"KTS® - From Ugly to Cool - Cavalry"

It's working. Hello there. Today we are going to start from a dated, old-fashioned, kinda ugly place, and we are going to end with a cool, edgy motion piece. Follow me on this because this mindset is going to blow your mind.
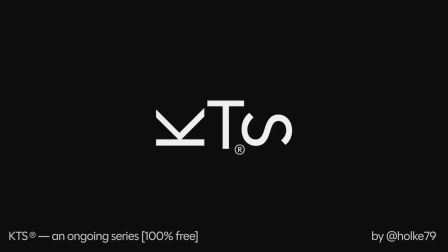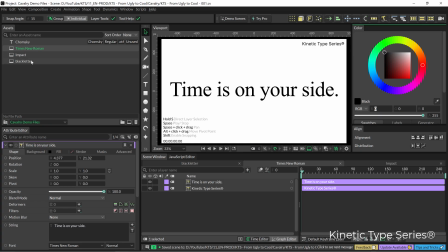Kinetic Type series by Hulk79. Well, here we are with a text set in Times New Roman.
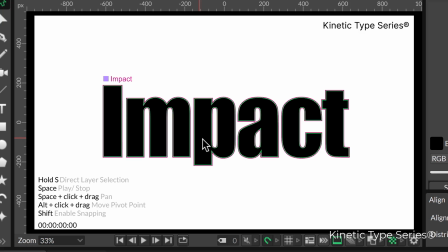Super ugly impact. This typeface is really something.
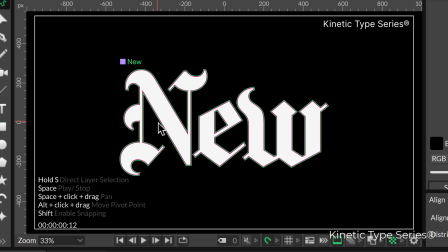And then a black letter gothic kind of super old school.
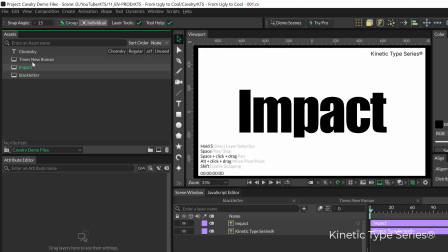So we are going to turn all these three into cool animated pieces.
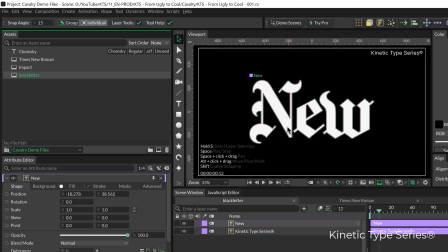So let's start with this one here.
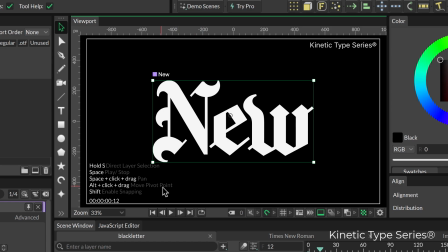It's not needed to say that we are here in Cavalry, which is at the end a graphic design tool with a timeline. That means that we have animation capabilities here, but at the end, for me, this is a straightforward graphic design tool.
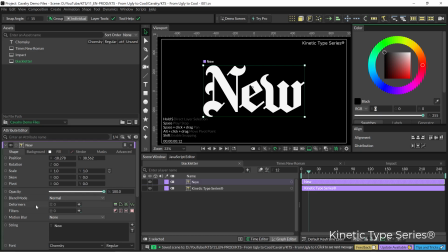So I think we are going to go here into the deformers. But yeah, before that, let's see how we can do with the traditional, let's say, text or type adjustments.
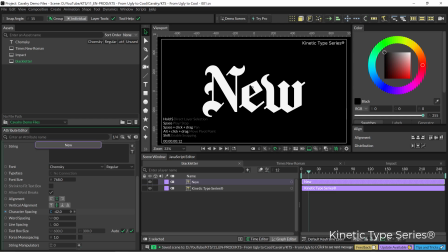For example, these kind of typefaces, they seem to work better when the kerning is very tight. You know, this is uglier, so to say, so it feels more like a block, something like this.
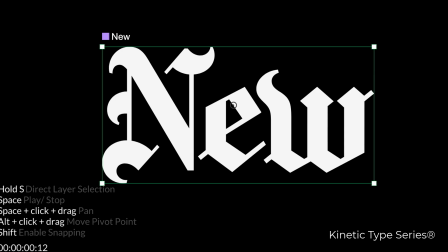So yeah,
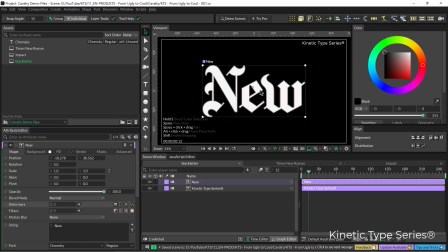let's go into the deformers, and I think I'm going to tweak it so that it feels modern
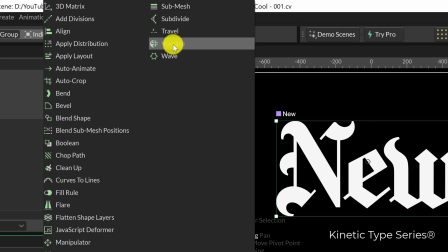by applying a voxelized deformer.
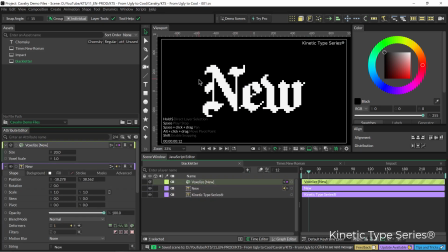So this is this thing where something kind of old has this digital twist, in this case very lo-fi.
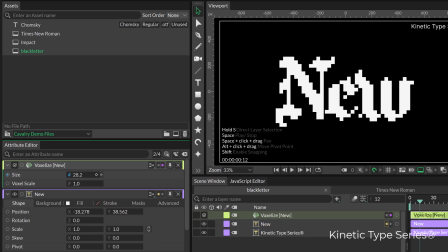So we can push this to see where the readability limits are.
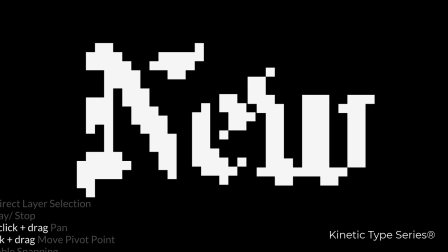So the bigger the pixel size, the most difficult it is to read it.
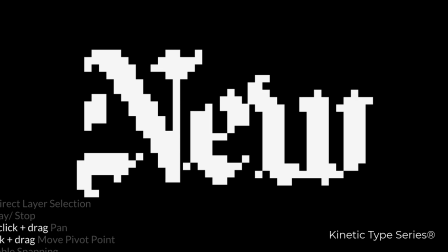So maybe something like this is cool, you know, like we are kind of...
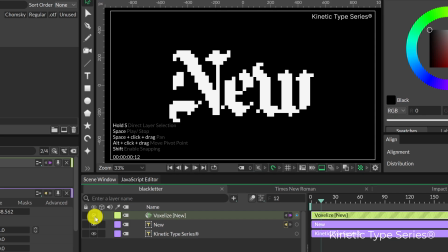So we can disable the effect and enable again to check how cool this was.
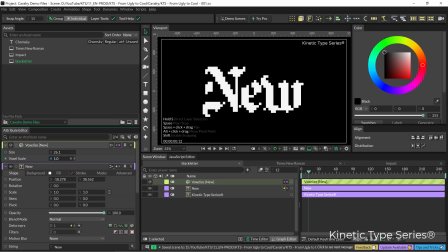And then the voxels case, we have start, if we decrease this value,
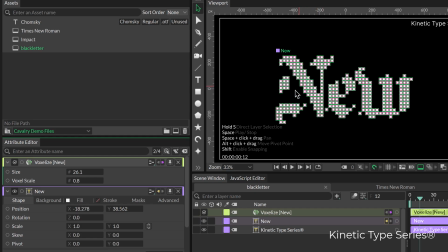we can have like these gaps here, which are cool.
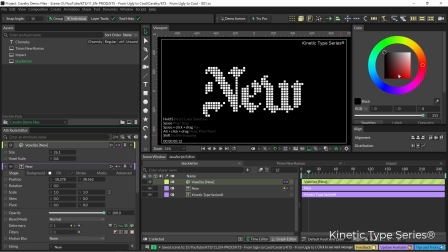So the second way, and for me maybe the most important way, or the most successful way to turn something old into something cool, could be with the color palette.
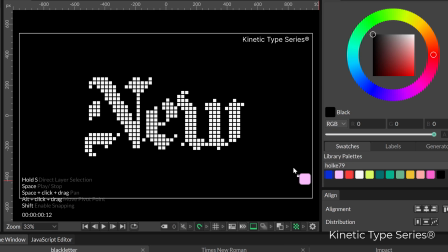So let's change the background.
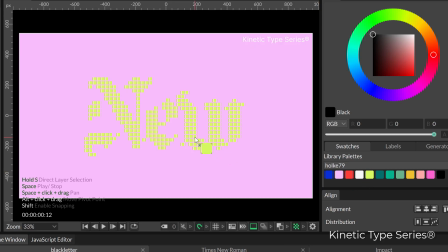For example, let's give the letters this cool yellow color. That's fantastic. Very low contrast here, but we are aiming for something cool, not something super readable.
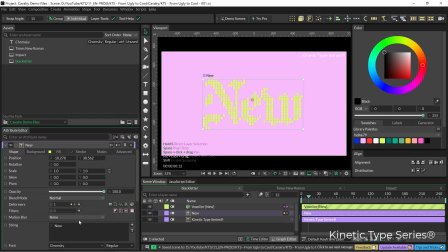I'm going to make the typeface bigger with the font size, and that means that needs to be realigned. And also, maybe if we click twice in the voxelize, I'm going to start tweaking these two.
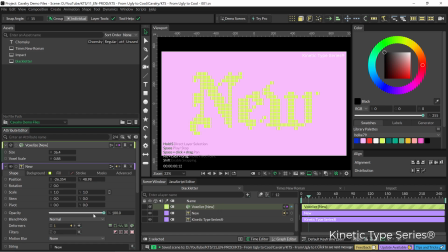Yeah, something like that. And I'm going to close a little bit the tracking here, so that they are like super tight together, the letters.